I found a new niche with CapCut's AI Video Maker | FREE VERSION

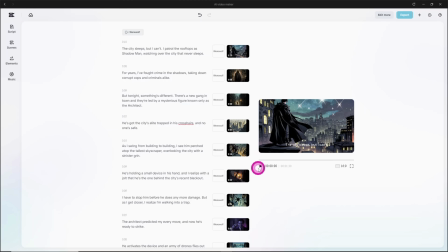Let's give a quick preview to what we have so far.
The city sleeps, but I can't. I patrol the rooftops as Shadow Man, watching over the city that never sleeps. For years, I fought crime in the shadows.
Nice.
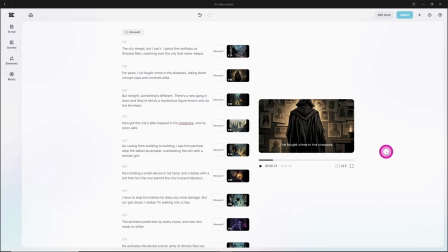The vibe and storytelling are on point, but there's definitely room for some more polished sound and design tweaks. If you need to edit any of the scene's script or imagery, simply click on one to change the wording to your liking, or hover over the image to generate a new one.
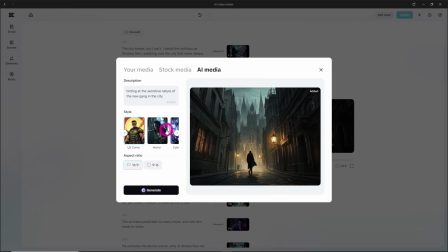As you can see, you have access to the original prompt for the image, which can be changed, or you can change the style completely and click Generate.
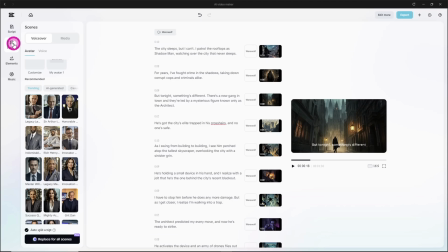In the scene section, We have the option to add an avatar to the video,
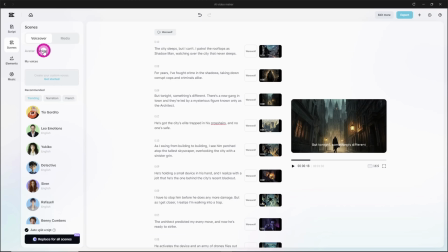which won't be suitable for this one, or we can replace the voiceover for all scenes with one click. The same can be done with the imagery in the media section if you wanted to change the overall style in one go.
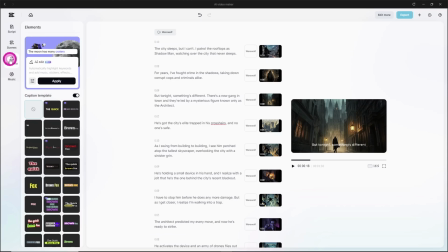Now let's move on to the elements section. Here, we can change the style of the captions.
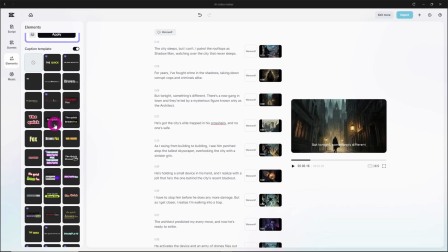Anyone familiar with the CapCut video editor will know they have a huge library
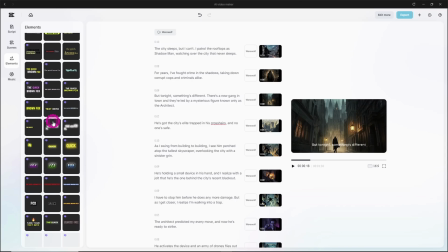of high-quality animated caption templates to suit any theme. Let's select this one as a good match to the comic book theme. Time for some fitting music.
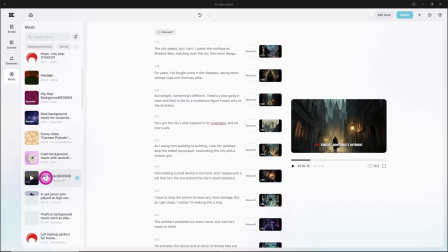Here, we can search through another massive library of music for your video.
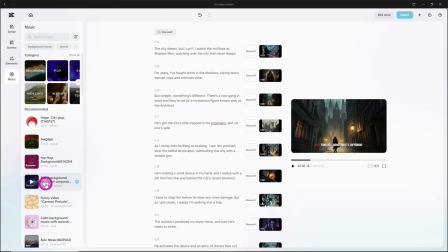Simply type in a keyword or phrase that best describes the tone of your video.
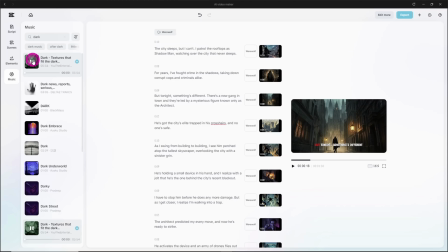For this one, dark is definitely the most suitable description of this theme. Find one you like and click on the plus icon to add it to the video. We've now got a fantastic, high-quality comic book style video created in no time with minimal effort, thanks to this amazing suite of tools.
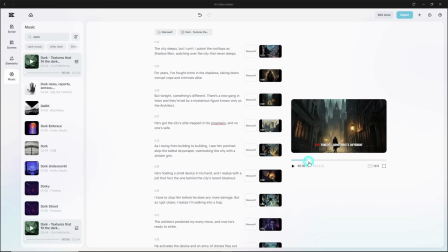This is what makes CapCut such a powerful AI video editor. Everything is built right in. But let's see how we can push it even further.
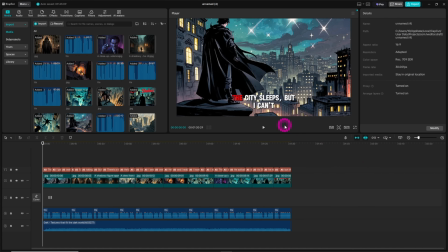Click on the Edit More button, and you'll see the entire project seamlessly loaded into CapCut's native video editor. Now we've got loads more control over everything from sound design to keyframing and so much more. So let's open the audio section, filter for sound effects,
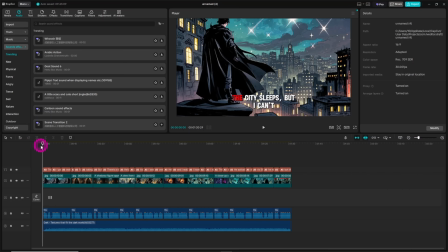and then scan through the timeline to find a spot that could use a perfect sound effect. A windy sound effect would be perfect for this opening scene on the city rooftops. Search for wind sound. Select this one, position it at the start of the scene, and trim it to your liking.
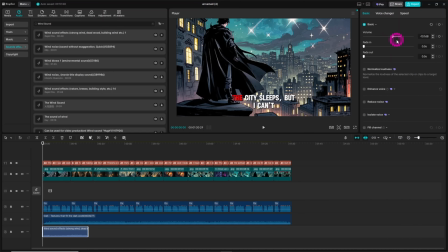Reduce the volume substantially, and add an extra long fade out, like so.
Cops and Shadow Man, watching over the city that never sleeps.
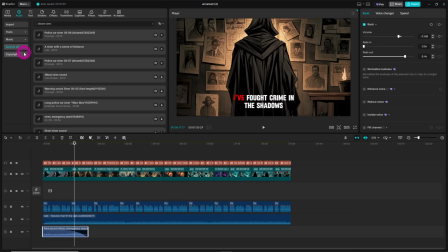Next, search for distant siren, and place an appropriate sounding one at the other end of the scene to give the city atmospheric sound.
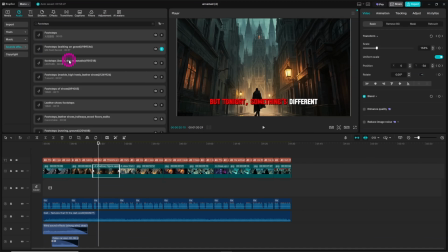For this scene, a footsteps effect would be ideal.
But tonight, something's different.
It sounds good, but I think we can add a bit of reverb to emphasize that outdoor feeling. With the sample selected, open the voice changer panel and select the reverb effect.
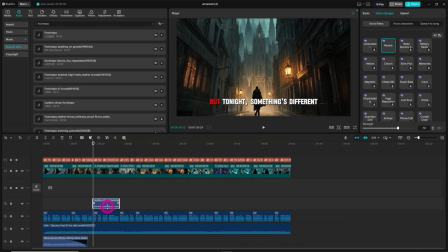Adjust the strength accordingly, followed by the volume level.
But tonight, something's different.
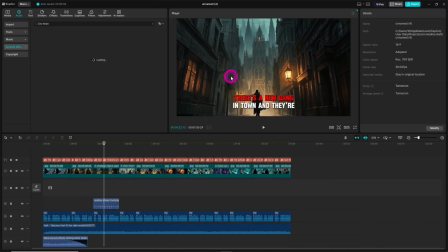There's a new...
Search for city noise and place this one at the start of this scene.
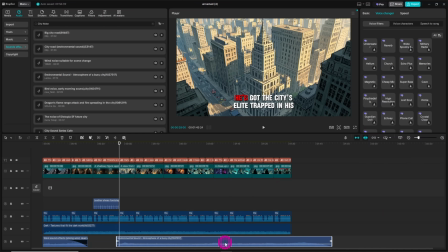This sample can continue throughout the video as a subtle background texture.
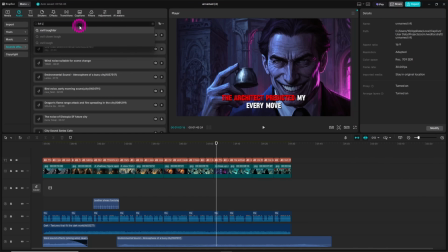For this scene, let's add an evil laugh for an extra layer of sinister moodiness. Search for drone slash heavy and position it here for the drone scene.
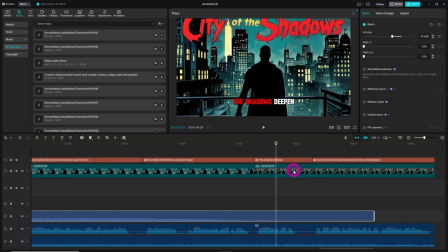Now let's adjust the positioning of this scene so the main title is visible from the start. Select the first keyframe and reposition the image like so.
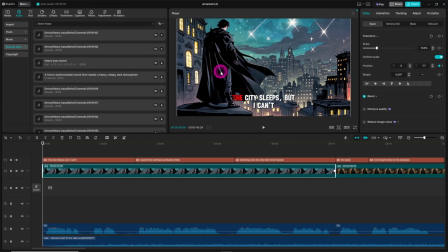You can apply this to any of the other scenes that need slight positioning adjustments.